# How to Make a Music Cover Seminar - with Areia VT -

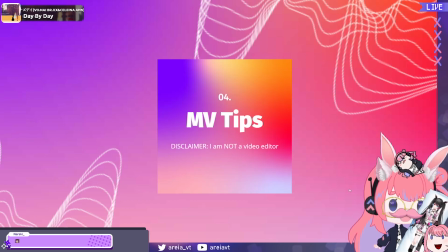(59:46)
But for now, let's move on. We're gonna talk about music videos. Ha ha ha. Okay, disclaimer. I am not a video editor. I am not a video editor. No, no, no. I'm like faking it till I make it, okay?
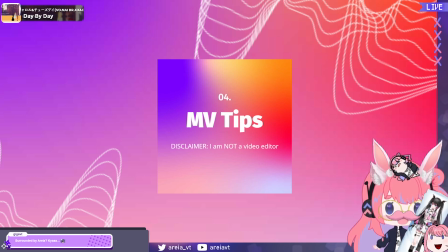(60:02)
I just look at other people's videos and copy what they do. But not like, of course, like I'm not plagiarizing. But like I take their techniques for myself. And same thing with singing, you know, like, oh, I heard Lisa growl in that part. I'm gonna growl like a similar part in way too if I want. Surrounded by Areia.
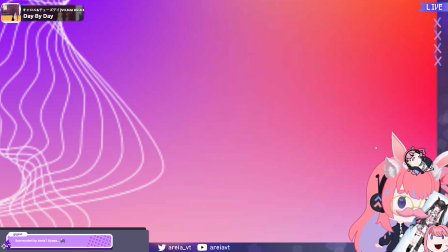(60:22)
Yeah. And I'll show you that, like, I did something like that for Night Dancer. I, like, looked at a bunch of different music videos for Night Dancer, and I was like, ooh, I like the vibes you're giving off. How can I, like, do something sort of similar with my own thing, and blah, blah, blah, blah.
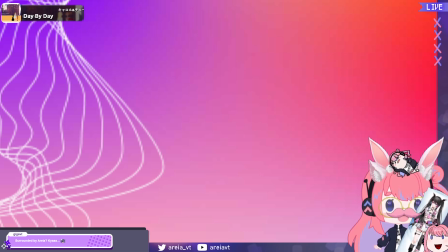(60:37)
So I'm not telling you to plagiarize. Don't plagiarize. That's bad. So all the plagiarizers out there, shame on you. Don't do that. That's messed up. It's disregarding people's hard work. But it's okay to like reference other people's techniques and other people's stuff for inspiration, right?
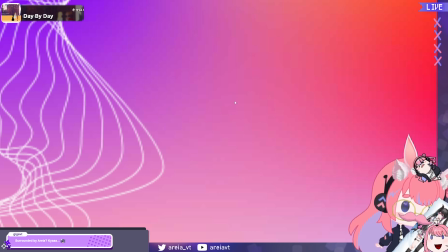(60:56)
Just don't go copying it word for word. You know, don't want to be expelled from school kind of plagiarizing. Okay, so let me first break down my simple TikToks.
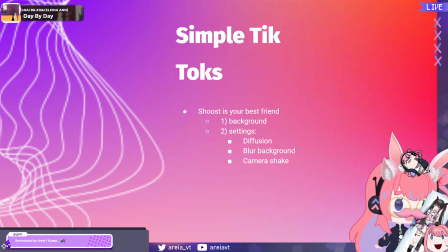(61:06)
You might have seen my simple TikToks where I do like the ukulele and it looks like I'm like super like in the in a cool room with like a cool filter with my VTuber model. Well, what I use to do that, if you don't know what that program is, it's called Shoost, okay?
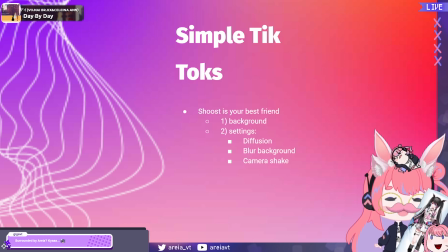(61:24)
And there's a bunch of tutorials online for how to use Shoost, but these are the typical settings I like to use to make it visually appealing, all right? Number 1, I pick out a background that's suitable for the video.
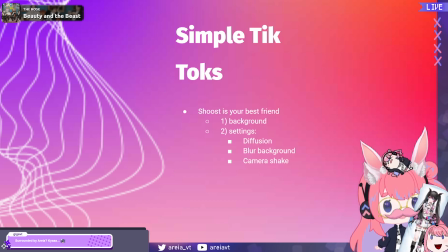(61:38)
And I like to pick backgrounds that are dynamic, meaning that they're moving backgrounds, and I just put them on a loop so that it keeps playing the same thing over and over. Like, for example, I had like one with like a cyberpunk bedroom, all right? And I put that on a loop. The settings I use in Shoost, I put diffusion.
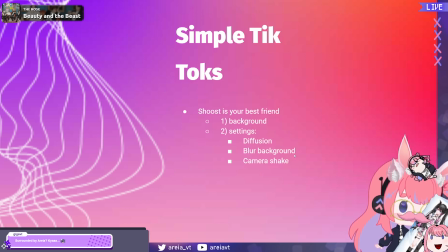(61:57)
It's what gives me that cool filter. I blur the background hell a lot so that the focus is on me, on my VTuber model.
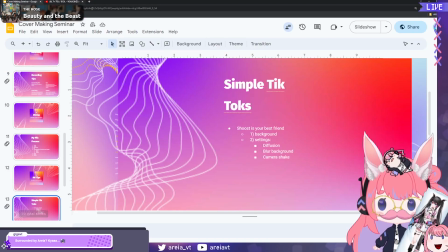(62:03)
And then I have like a slight camera shake, all right? So let me show you an example from one of my own covers.
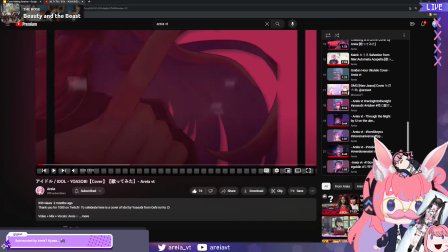(62:12)
Like this one. Let me pause this.
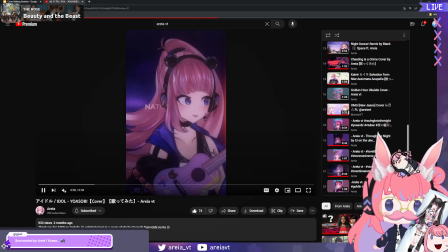(62:17)
In Overdose.
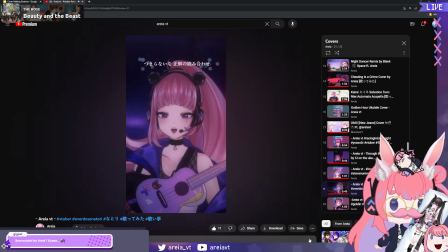(62:21)
I had a rainy background, but I made it hella blurred,
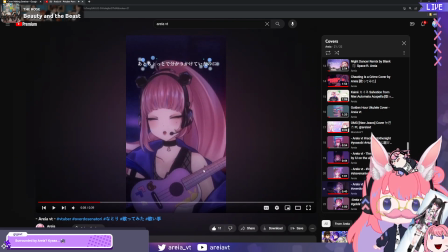(62:25)
so you can't recognize what's going on in the background really, but you're gonna see like the camera's shaking a bit,
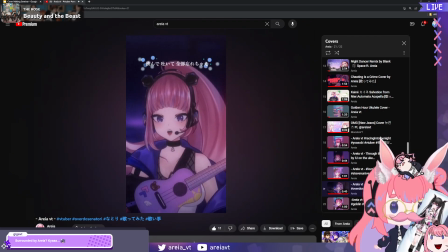(62:34)
and I have like a filter. My model doesn't typically look like that when I'm streaming.
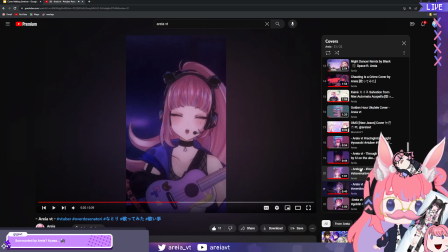(62:43)
Oh yeah, this is one where I use the cyberpunk bedroom.
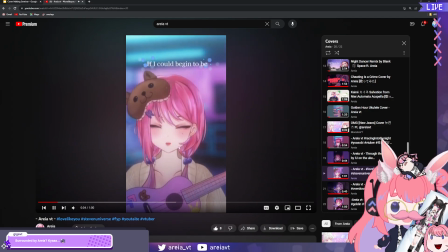(62:46)
You kind of recognize the bedroom in the background, but I blurred it enough so that the focus is on me.
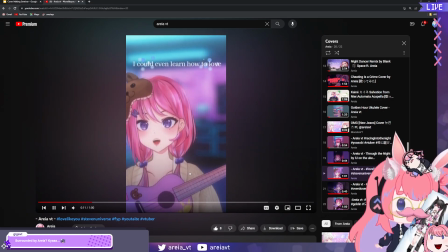(62:54)
Because you're the star of your show, honeys! Make sure you emphasize that. Show off your beautiful VTuber models that your mamas and papas worked so hard to make for you.
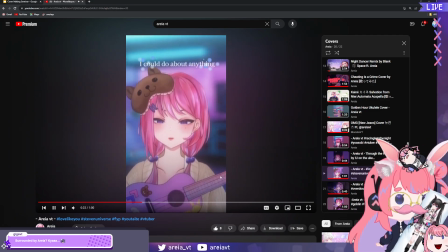(63:05)
Okay? Okay, honey? And then I got simple lyrics in the top,
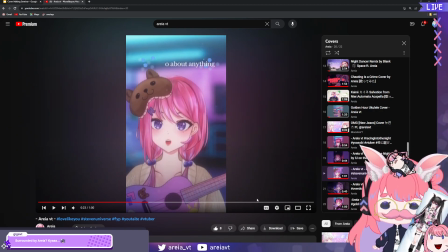(63:11)
and just to make it so that people have things to read and they don't just have to listen, but they have something interesting to watch too. What if I don't have a VTuber model? Well, Daz, good question. There are free to use VTuber models.
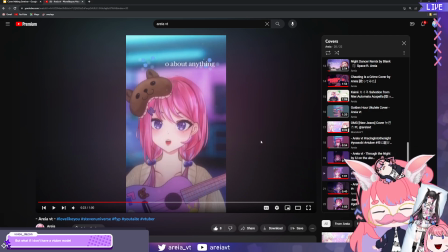(63:27)
Whee! There are so many good free to use VTuber models out there. For example, the Omori based one.
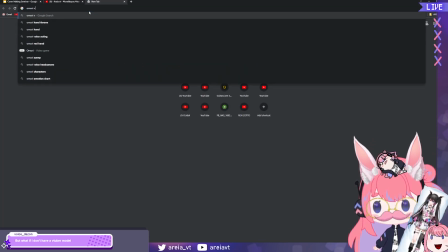(63:35)
I don't know if I could just look for it. Omori VTuber model free.
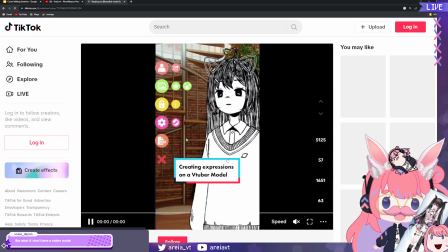(63:41)
This! Look at that! This is free to use and you could customize it.
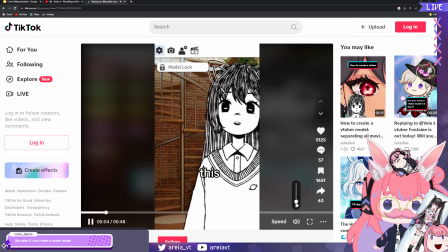(63:47)
Oh shiz! You can customize it yourself. Whoa!